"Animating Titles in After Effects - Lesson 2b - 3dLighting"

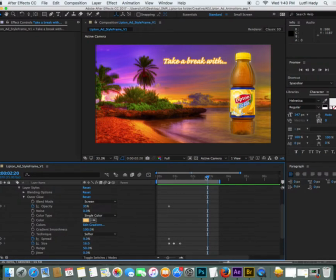0s
I did a little addition to that last tutorial about 3D lighting because I didn't cover that. Cool, so After Effects as well as having 3D objects, you can have 3D lighting in camera as well.
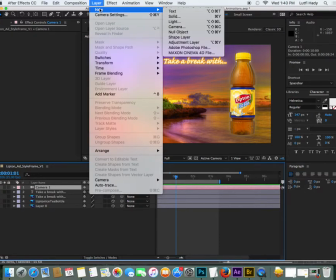14s
I've shown you the camera. But we can also have lighting effects. So if you go to Layer New Light, you've got a few different options for the type of light.
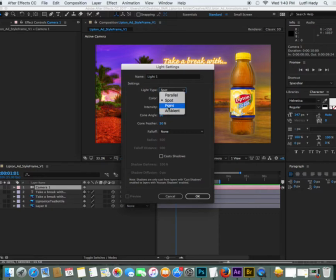23s
Quite often people use point lights. Andrew Kramer uses that in his tutorials. They're probably the simplest type of light. I like using spotlights because they give you a lot of control and you can actually do little spotlights on objects. The other one that's good to know is the ambient light because it basically controls the shadows in the scene as well.
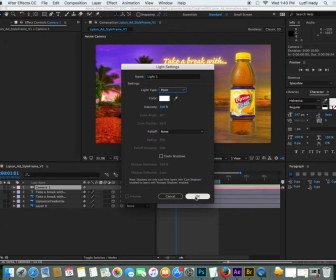43s
What I might do though is just start with a point light and we're going to turn on the cast shadows and we're going to hit OK.
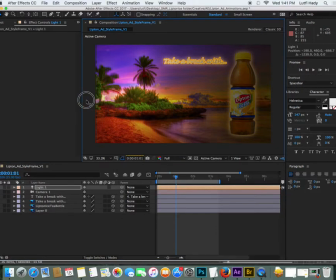52s
As you can see straight away, you can see a difference to the scene. it has a lot more depth and mood to it and even if I were just
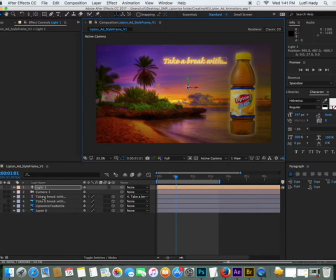58s
to leave that light static like that maybe I'll make it a little bit brighter by
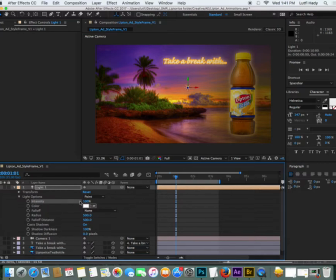66s
changing the intensity yeah that
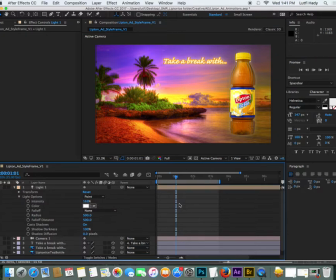70s
looks a bit better even without doing any movement to it if I hit the zero key you should find that as the objects move into that position they'll get brighter which again gives it that illusion
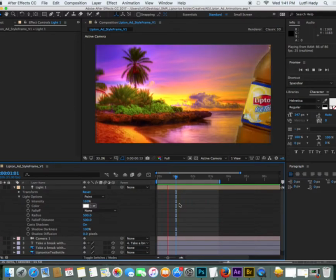81s
of 3d mm-hmm but what if wanted to be a little bit
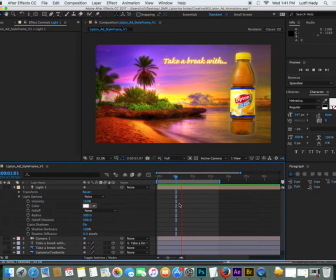86s
more creative than that, well you could actually bring the light, you could animate that light in, so again working backwards, start at one second, hit P for position, we can animate the light to finish there,
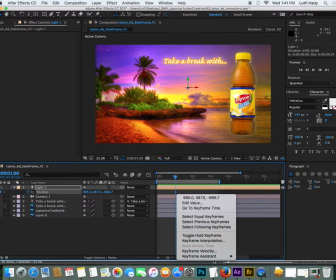99s
make that an easy ease just to be safe.
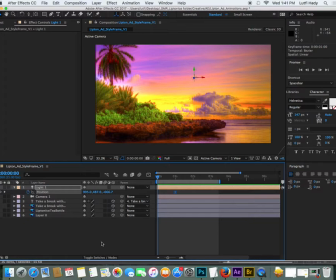103s
Now we go back to the start, we could actually make that light sort of position move down into that position. Not really seeing much of a difference there. So let's maybe exaggerate it a bit more.
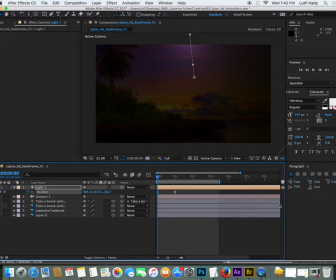119s
So maybe it can even come from behind the background. And let's see what happens.
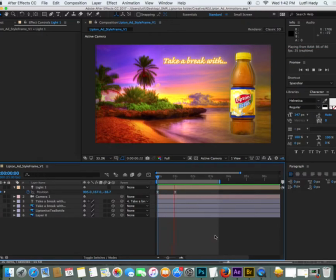127s
Pretty cool, huh? So it gives it that feeling of everything sort of being moved into the light or the sun kind of rising over the horizon. Actually quite happy with that. While we're here, I might show you some other things you can do with lighting.
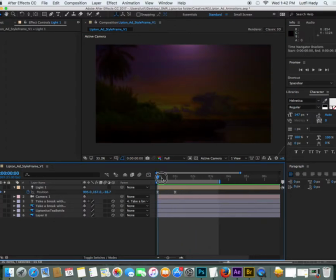143s
I mentioned there was a different type of light called the spotlight. I'm going to show you what that looks like.
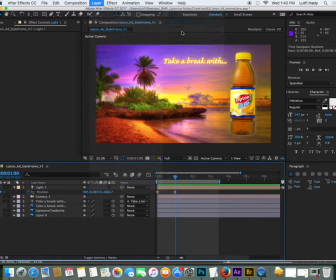149s
Layer, new, light, spotlight.
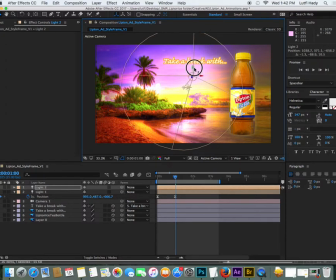156s
And yeah, as you can see here it's a 3d type of light. It's got two parts to it. One is the light itself and two is its target here. It's sort of point of interest.
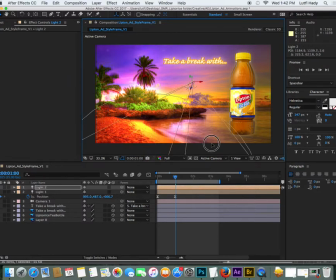167s
As you can see, you can sort of move it around.
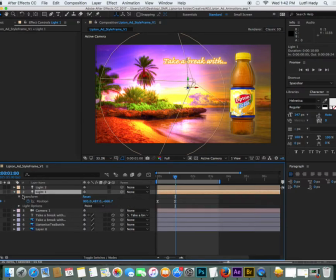169s
So if I were to make this light a little bit less intense, like that,
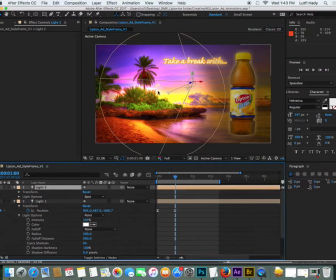177s
you can see that this spotlight can actually be used to selectively light parts of the scene. You could even make it do a little search pattern type thing as well.